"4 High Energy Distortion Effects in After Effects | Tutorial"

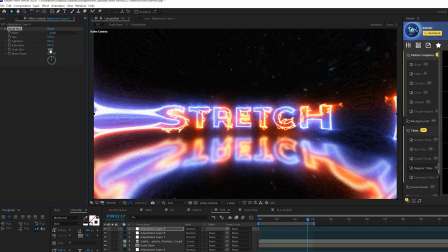[8:14]
Come here and set the noise to grain, and we'll set the lightness up to maybe like 12%. We'll add some nice noise in there. We'll go to effect, color correction, curves. We can add a little bit of color to this. Maybe we'll create like a little bit of an S-curve real quick. Come here to maybe the green channel and bring this down by a touch. You know, I think that's totally fine.
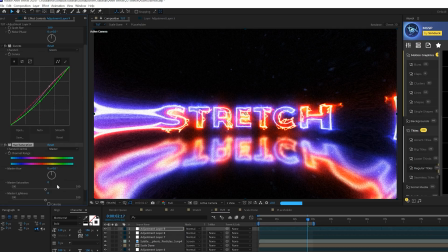[8:33]
And then we can also go effect, color correction, hue and saturation. Maybe desaturate this just by a little bit so it's not so colorful.
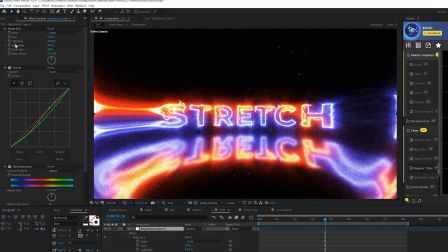[8:40]
And one thing we'll do is come back here to the noise HSL and we'll alt click the stopwatch for noise phase.
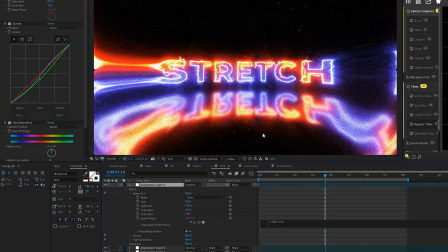[8:45]
And we'll type in time asterisk 200, and this will animate the noise and make it a little bit more natural and smooth.
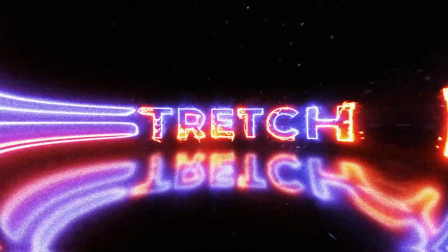[8:51]
So if you will follow along, you should have something very similar to this. So now you have a handful of different techniques you can implement into your work, or you can just copy this entire thing and have something really cool for your portfolio. So I hope you did enjoy this video. If you're new here, be sure to hit that subscribe button because we post multiple post-production tutorials every single week right here on the channel.
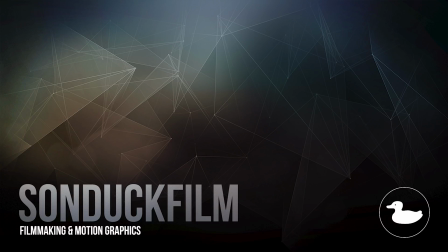[9:10]
You can also hit me up on my social media networks. Those links are below, and always be creating.